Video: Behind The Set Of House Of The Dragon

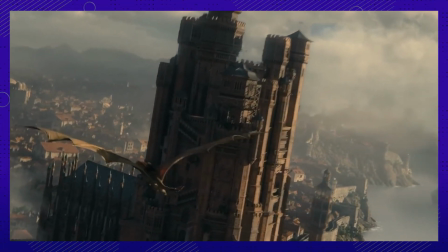0s
The idea of going back to Westeros was almost too much of a challenge.
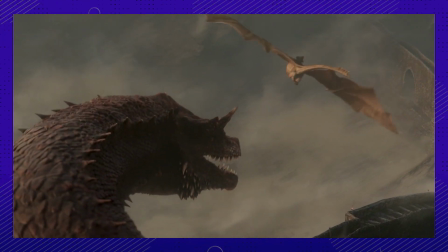3s
We're going back 200 years earlier to a time when dragons were plenty and the Iron Throne far more extravagant?
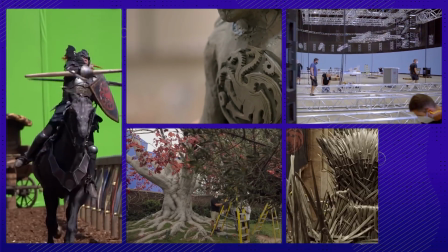10s
Yes, we are looking at the coolest set pieces from House of the Dragon. Number 1.
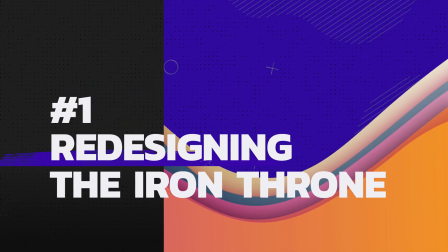16s
In retrospect, the throne room was looking a bit barren. So the throne is looking a bit different these days. The reason is that the one in the original series didn't truly honor the vision George R.R.
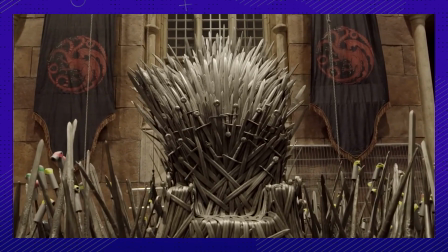28s
Martin had for it. So, the House of the Dragon is going back to the original art for the throne.
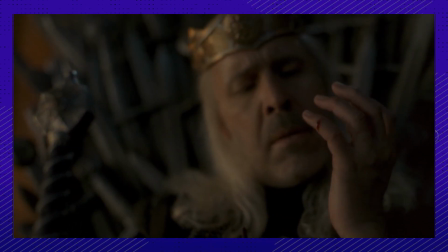33s
All we have to wonder about is, do you think those swords are sharp? Given they had to be transported with pool noodles, we think so.
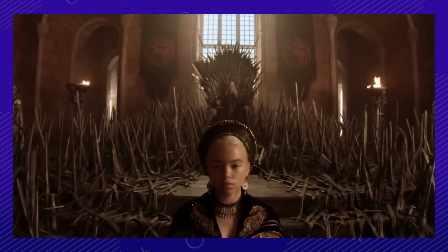42s
The added swords that cascade the stairs were partially added to create distance between the throne and everyone else,
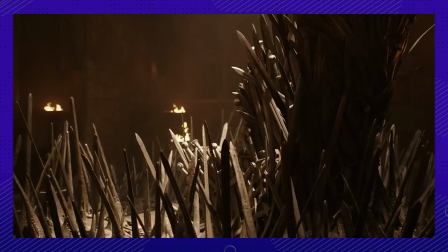48s
but also to respect the 15-foot chair of swords in the books that just wasn't practical.
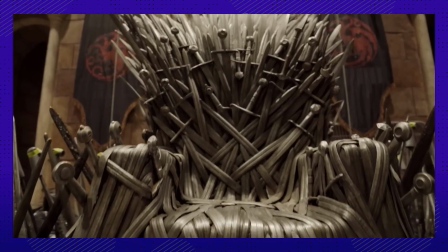54s
What if there was a whole story to tell about the kind of devolution of the throne? The throne was always meant to be so huge it stopped sunlight from coming in the window.
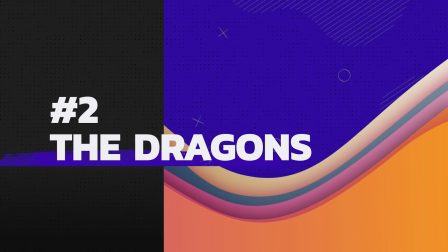63s
Number 2. They should put the dragon head up for auction. It would look nice in the living room.
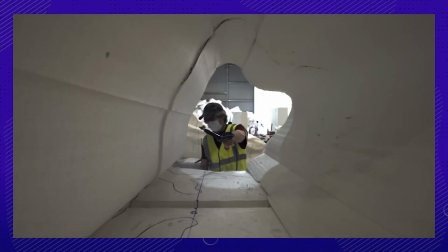68s
One cool dragon head prop was definitely not CGI. Something about it outside of the context of the show just makes it seem massive.
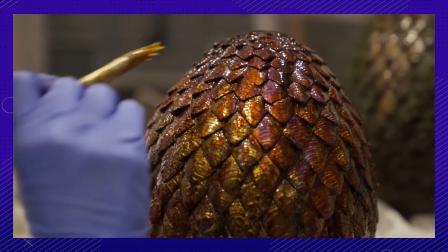77s
Do you think the Targaryens paint dragon eggs for Easter? Chicken eggs just aren't half as challenging.
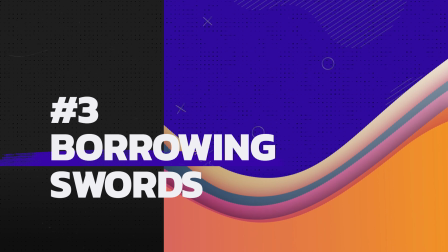83s
Number 3. Hey pal, you got a sword I can borrow? A whole army's worth would be ideal.
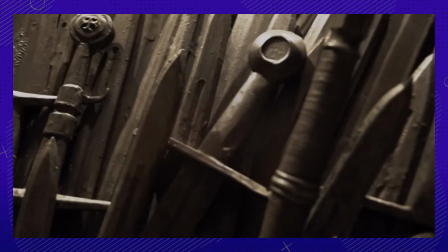88s
Imagine making that call to other rival studios that you need every single sword they can possibly scrounge together.
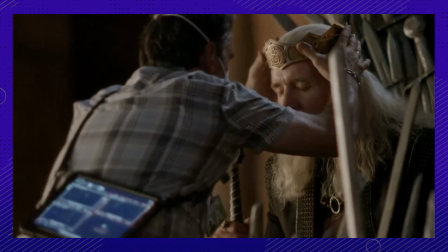95s
That's just what House of the Dragon had to do to design the new/old Iron Throne in the image of the initial art and descriptions.
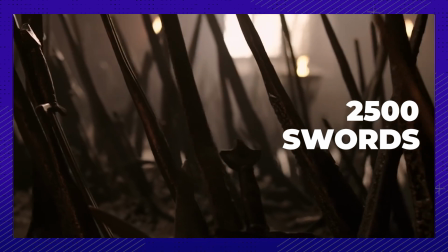103s
They needed 2,500 swords in total.
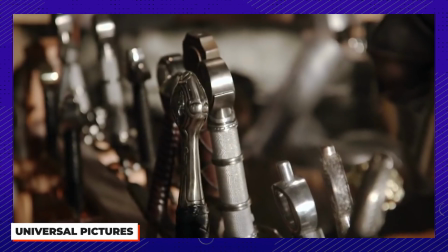107s
The extra swords may be recognizable from The Witcher and the live-action World of Warcraft movie, simply titled Warcraft.
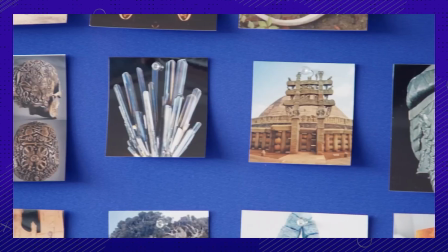115s
Maybe this has created room for a crossover, or at the very least inspired some fan art.
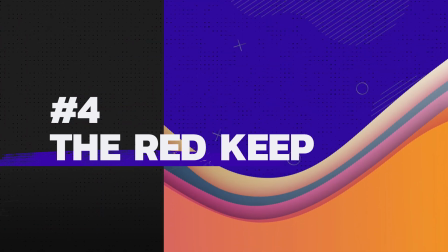120s
Number 4. And now for the castle that houses the throne. The Red Keep is different from the original series.
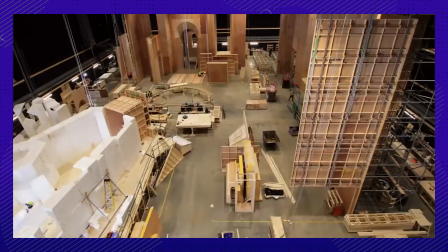127s
Not by much, but the way it was redesigned was to interconnect all of the rooms as if they were actually building a castle.
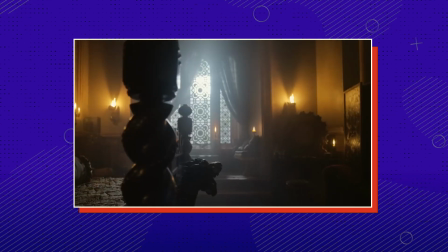133s
It's all built in, it's not on separate stages, which was really fun to play with. This way, they can film long tracking shots.
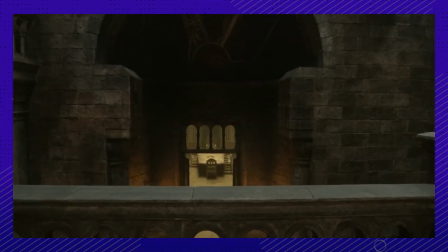139s
You don't have to build the whole castle. A staircase was added as a symbol of power and gives a sense of parliament while also being just the home of the family.
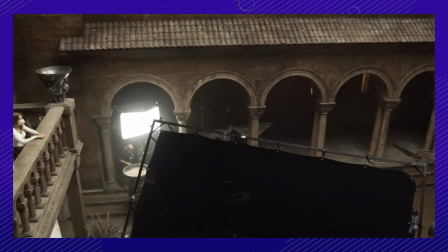148s
New spaces were built in, and the composite allows lots of spaces for characters to just observe what's going on.
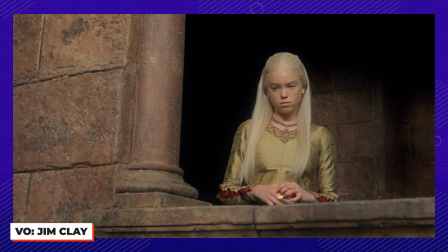155s
To add to the intrigue and the conspiracy.
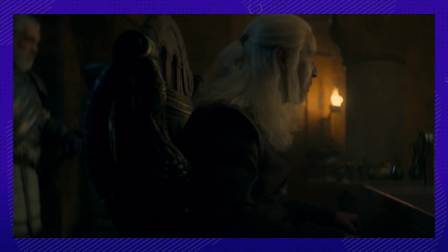157s
Honestly, people were pushing so hard against the idea of having the rooms attached, you have to wonder what their problem is.
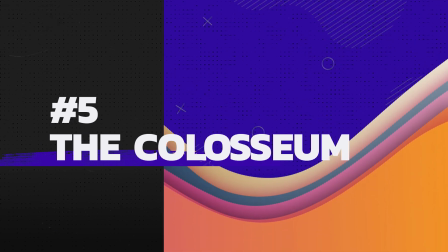164s
Number 5. There's like over 20 dragons in this series. Go big or go home.
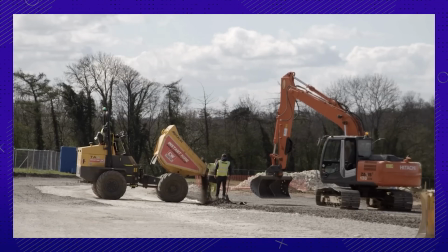169s
The visual effects supervisor, Angus Bickerton, when he'd read about the tournament, thought it was going to be in a field with some trees around it. Boy, was he ever wrong. The tournament is essentially playing at war.
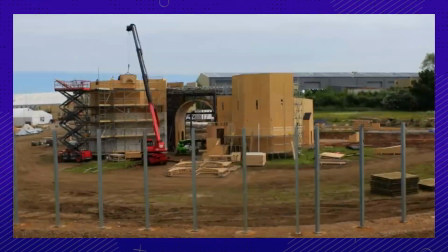181s
They needed their opening to be big and pay homage to those great battle scenes Game of Thrones was known for.
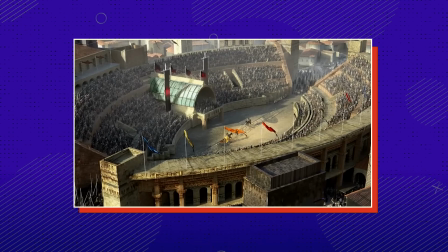187s
A design was done up for the Colosseum. And I said, "Really, Jim? Have you got the money to build that?"
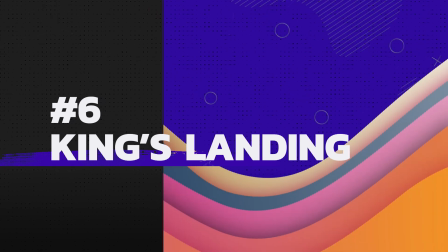193s
And he goes, "Yeah." Number 6. On to the city that harbors the castle that houses the throne.
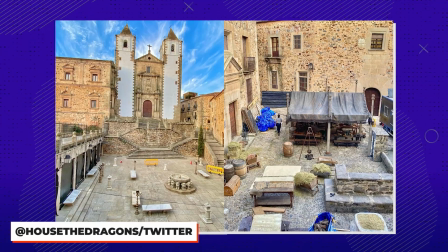198s
We're making up a nursery rhyme here. Cáceres in Spain was previously used in Game of Thrones for the Lannister stronghold.
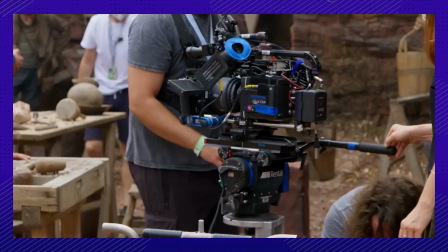205s
King's Landing in Season 7. It's officially back for House of the Dragon.
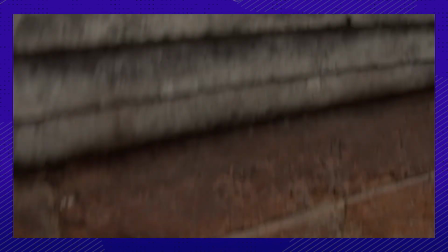209s
For the exterior shots, do you think it would have looked the same 200 years earlier?
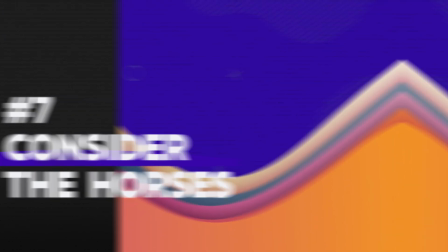214s
Number 7. Animals are a whole other beast when it comes to filmmaking. One thing that made working in the Colosseum slightly trickier was the horses.
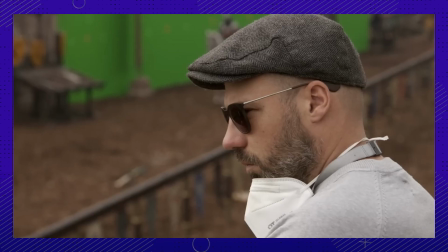223s
When you've got animals involved, you need to take extra precaution to make sure they don't hurt themselves.
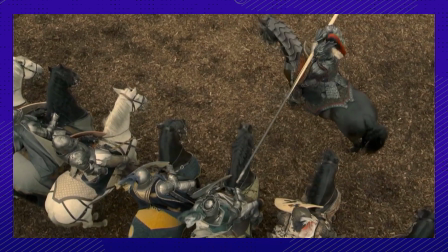228s
So they had to be certain they had soft ground for the horses, hence the mulch. That's just one of the many things we're sure they had to do a lot of prep for.
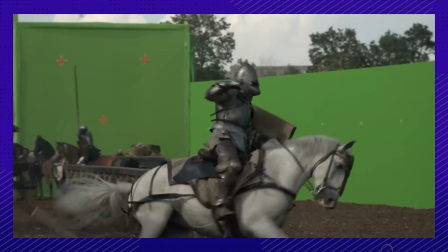236s
Like, where do the horses sleep? Where do they hang out when they're not on set? Do they get their own green room?
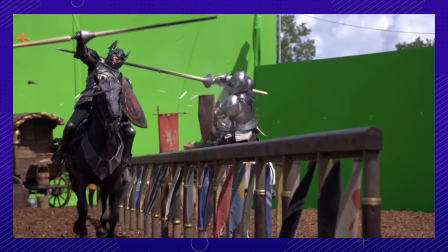241s
Is it literally a green pasture? They probably have their own trailer, right? Number 8.
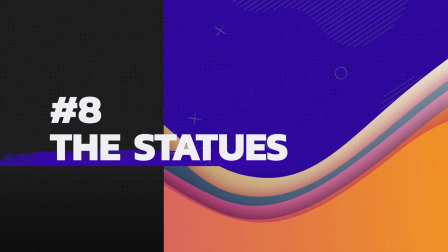247s
Sometimes you've got to make your own creative choices.